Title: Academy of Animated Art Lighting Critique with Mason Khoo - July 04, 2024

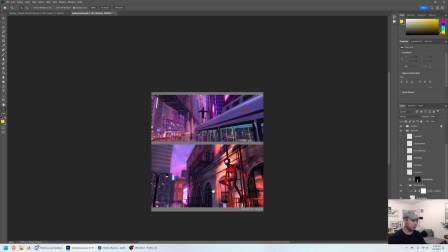So that's for the value stepping. I think this will help sort of draw your eye to the most contrast in the frame and also give the image some depth.
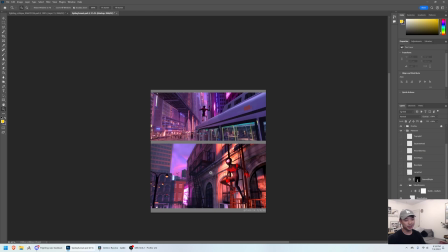There's a couple things here. This next section, I'm getting out of the value stepping territory and now going into more of the
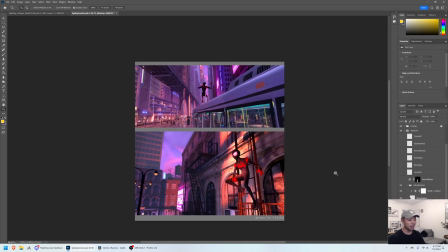distractions for your eye sort of area.
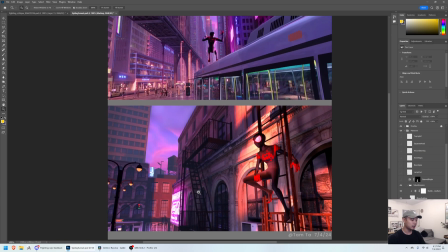I felt like, this staircase is really massing up into one shape, one really dark shape, and it's kind of competing, right, with Spider-Man here.
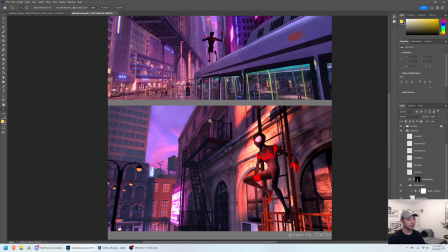I think maybe getting some shape onto this staircase might help, and also just brightening it as a whole.
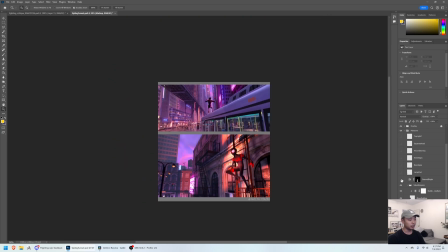So I just brightened it a little bit here just to step it back a little bit. But same thing for this light pole here.
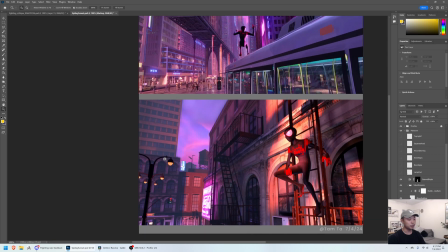It's super, super dark, and it's kind of,
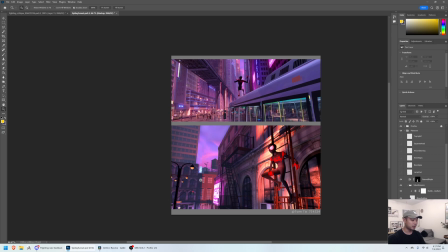my eye kind of goes over there sometimes to look at what exactly is going on here.
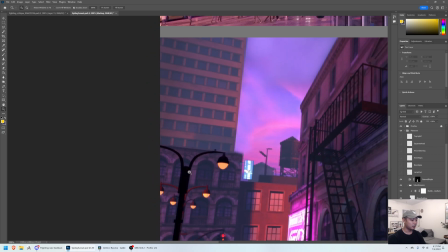So I think probably,
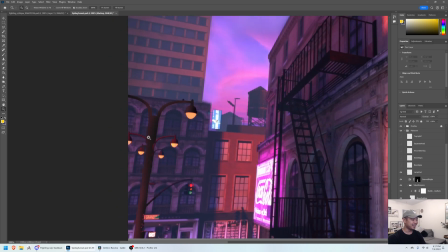this is a really bad paint over, but you know, like making it less contrasty here,
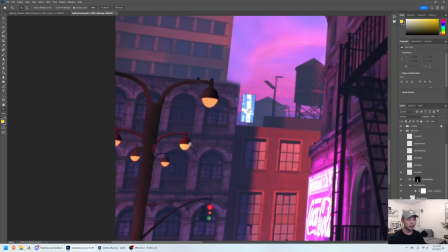and maybe adjusting the material on these lamp posts to give more of a metallic feel might help.
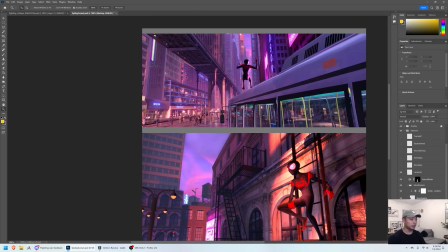The neon sign. So, you know, I think Spider-Verse plays these up quite a bit.
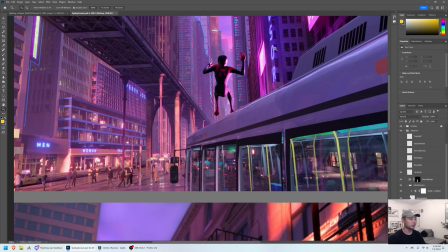He's being, you know, lit by one of these, so it must be pretty bright.
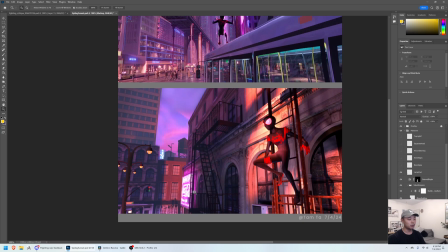And I don't, you know, want to lose what you have here, which is it feels like a neon sign, which is great.
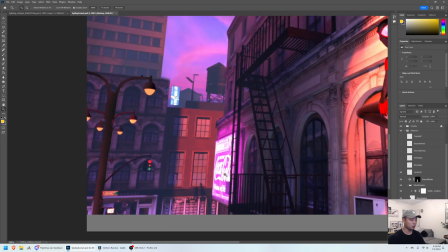I think it's a tad bright. This is almost like white. You know, if you select it, it's pretty much white.
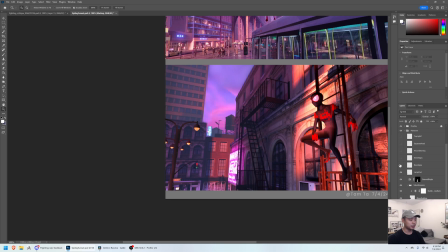So I just brought them down just the slightest bit and blurred them.
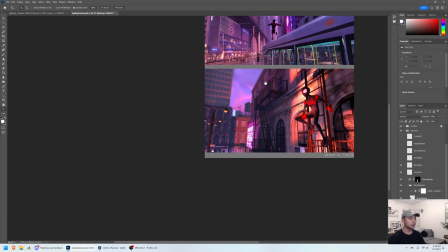You know, you might want to look into, they love to do this sort of bloom effect.
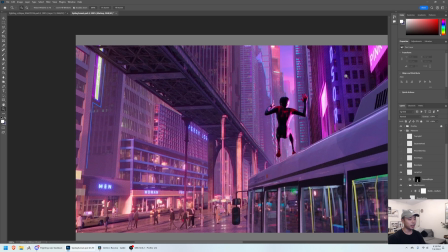So you might want to look into doing that on some of these just to kind
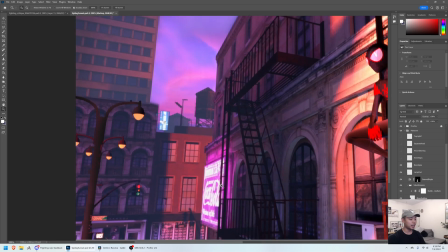of show brightness, but not actually have it like white in the scene. So, you know, take this as far as you want, but
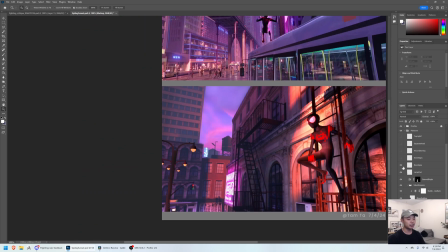I sort of brought it down just to the level where I thought it still reads as a sign that's lighting up, but no,
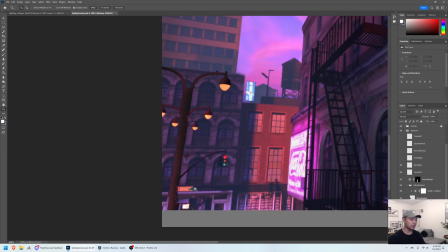you know, not quite as harsh. Same thing with the street signs. I think your eye is really drawn to letters, you know, faces and letters, and this Grand Street sign and this Don't Walk are super bright.
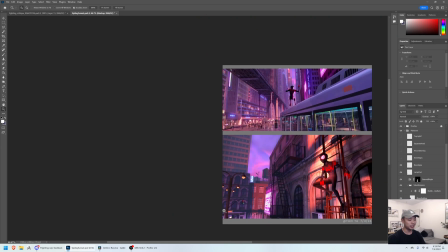So, you know, I tend to want to just keep reading what's on this.
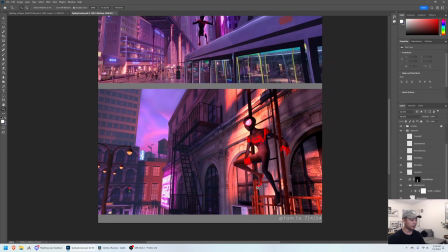So I just took them down slightly here.
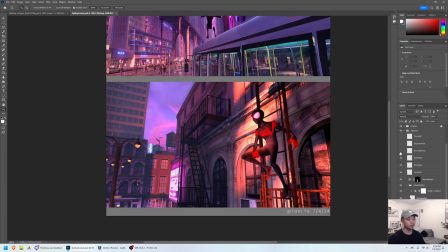This is a small one, but this air conditioning I think was popping a little bit for me, so I brought it down.
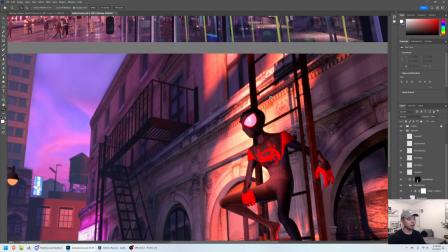Another thing that's kind of similar to what I did on this building here is, you know, a lot of times we'll get notes about
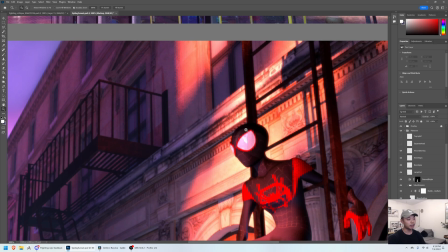tangents and separating the character out from the environment. I think maybe hitting this ladder with a little bit of light here will help separate his head
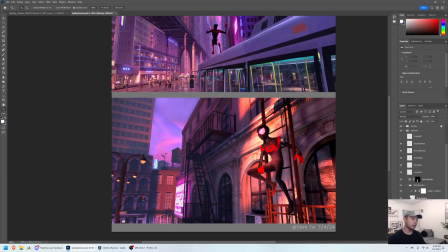from the environment more, and you can get a good read of his silhouette.
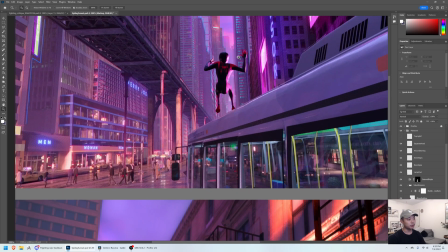I think one thing Spider-Verse does super well is really get these strong silhouettes with rims and reading dark over light and light over dark.
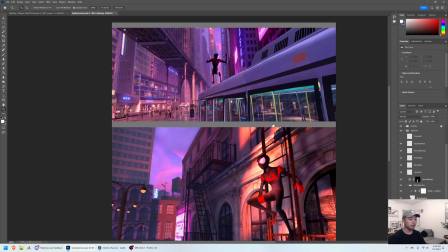So I think, you know, doing that wherever you can would be great.
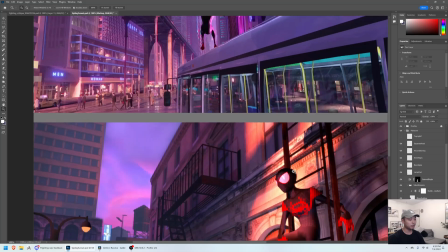You already have a great read on the rest of his silhouette, so I think, you know, this is a small thing, but it might just strengthen the read just a little bit.
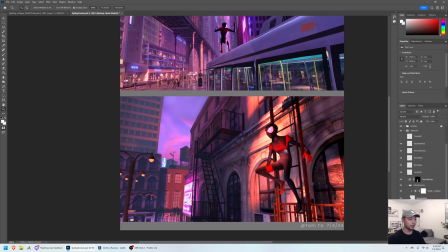And the other thing, I was kind of talking about this earlier with the shaping of this railing.
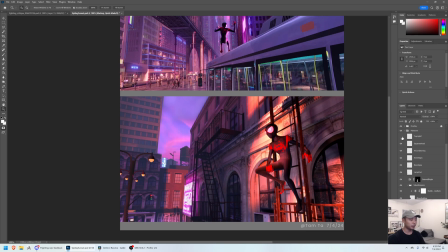You can barely see it, but
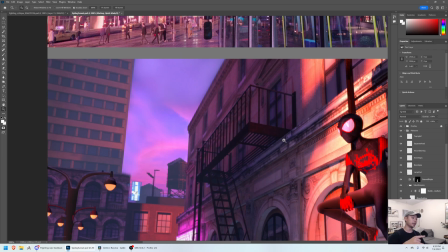maybe adding a top light, like a really big area light or a directional light that's super soft, that's sort of lighting everything from above, might help you get some more shape in some of these darker areas.
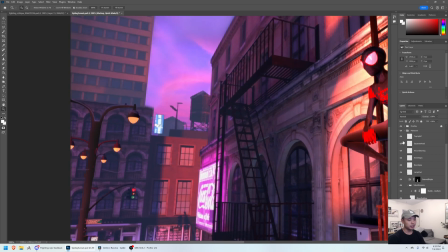You know, this is just an idea, but, you know, hitting maybe those tops of those railings and getting some shape on these stairs and stuff might help it, you know, not read as just one
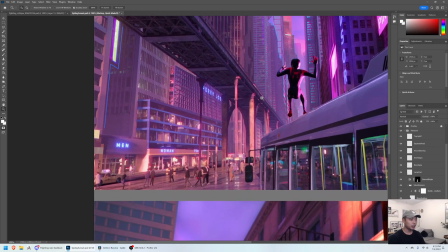super graphic shape. I think, you know, here you can really make out the details of everything,
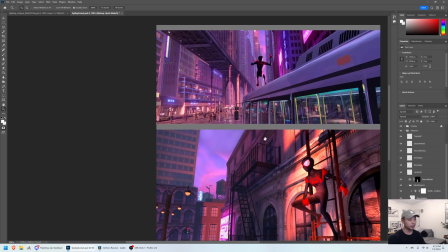and it still masses together within values, but, you know, you don't want to get to the point where it looks like it's cut out of your image.
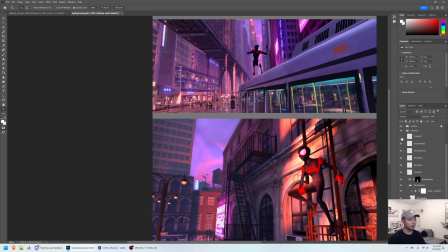So maybe think about adding a top light. It might help.
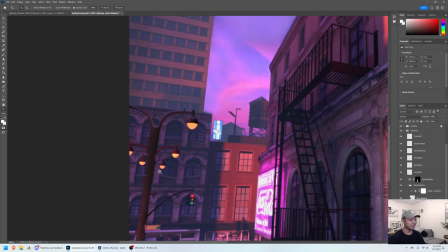These buildings in the back, this is really crooked, but these buildings in the back I think can read a little bit flat in the shadow as well, so a top light might help kind of pop out certain details.
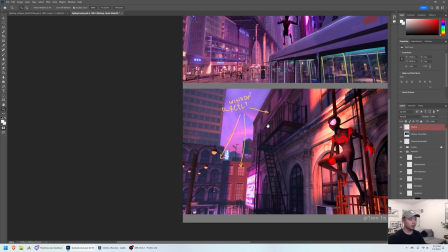And maybe think about window reflections.
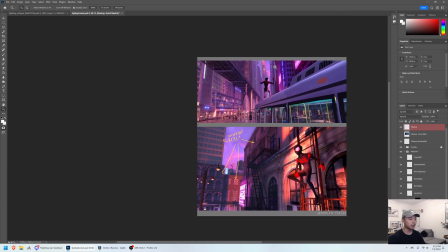They use it to really great effect in Spider-Verse. You can see here.
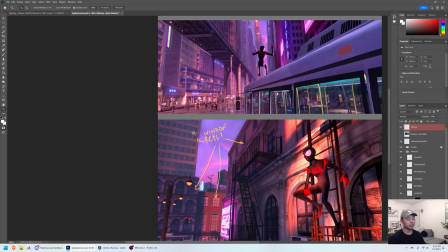You know, the sky would be reflected in these windows unless they're, you know, made of plastic or whatever. But it might be kind of cool to get some sort of reflection in these windows all around, just to add some interest.
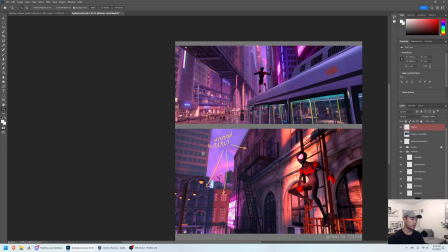Right now they kind of look a little bit too matte, I think.
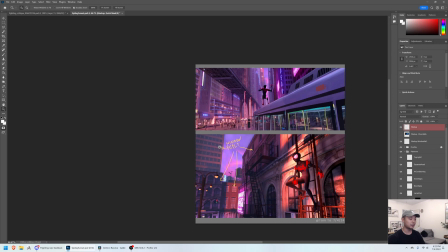I don't necessarily think it's you know 100% necessary, but it might be interesting to try. And the other thing is the chromatic aberration. So
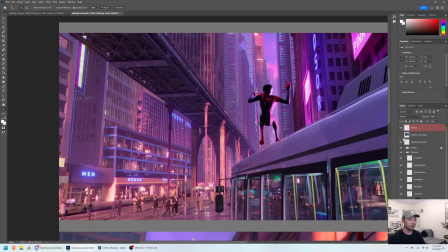Spider-Verse loves to do this. Instead of depth of field, instead of, I think, motion blur, sometimes they use chromatic aberration.
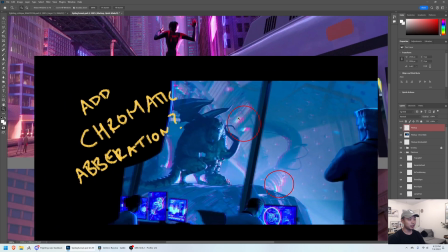It's easier to see here where, you know, it's a lens effect, but it's sort of offsetting with different colors, usually red and green or blue.
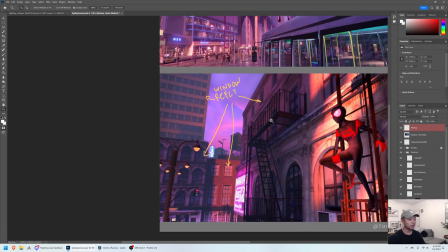You might want to try that back here if you're going for that look, right? So I know you were talking about using Z defocus.
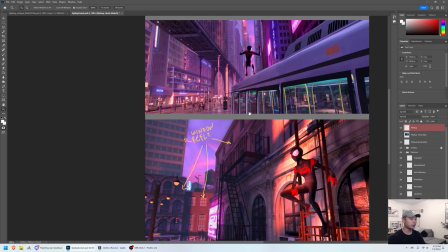You could try the chromatic aberration instead of that and see if it sort of gets you closer to this Spider-Verse-y look, if that's what you're going for.
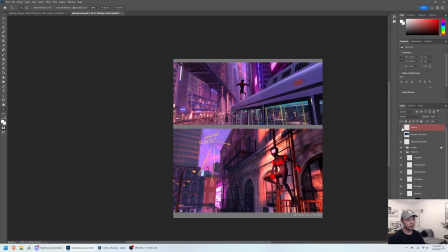But yeah, I mean, overall, these are really small notes. I think I can show you what it looks like before and after.
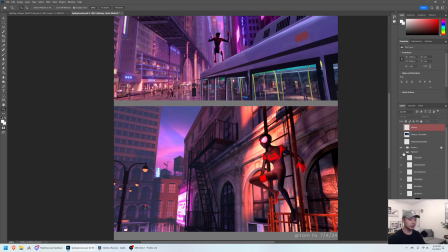Take whichever ones you think make sense to you. You can leave the ones that don't. But yeah, this is before and after. Hopefully that helps. Let me know if you have any questions. Thank you.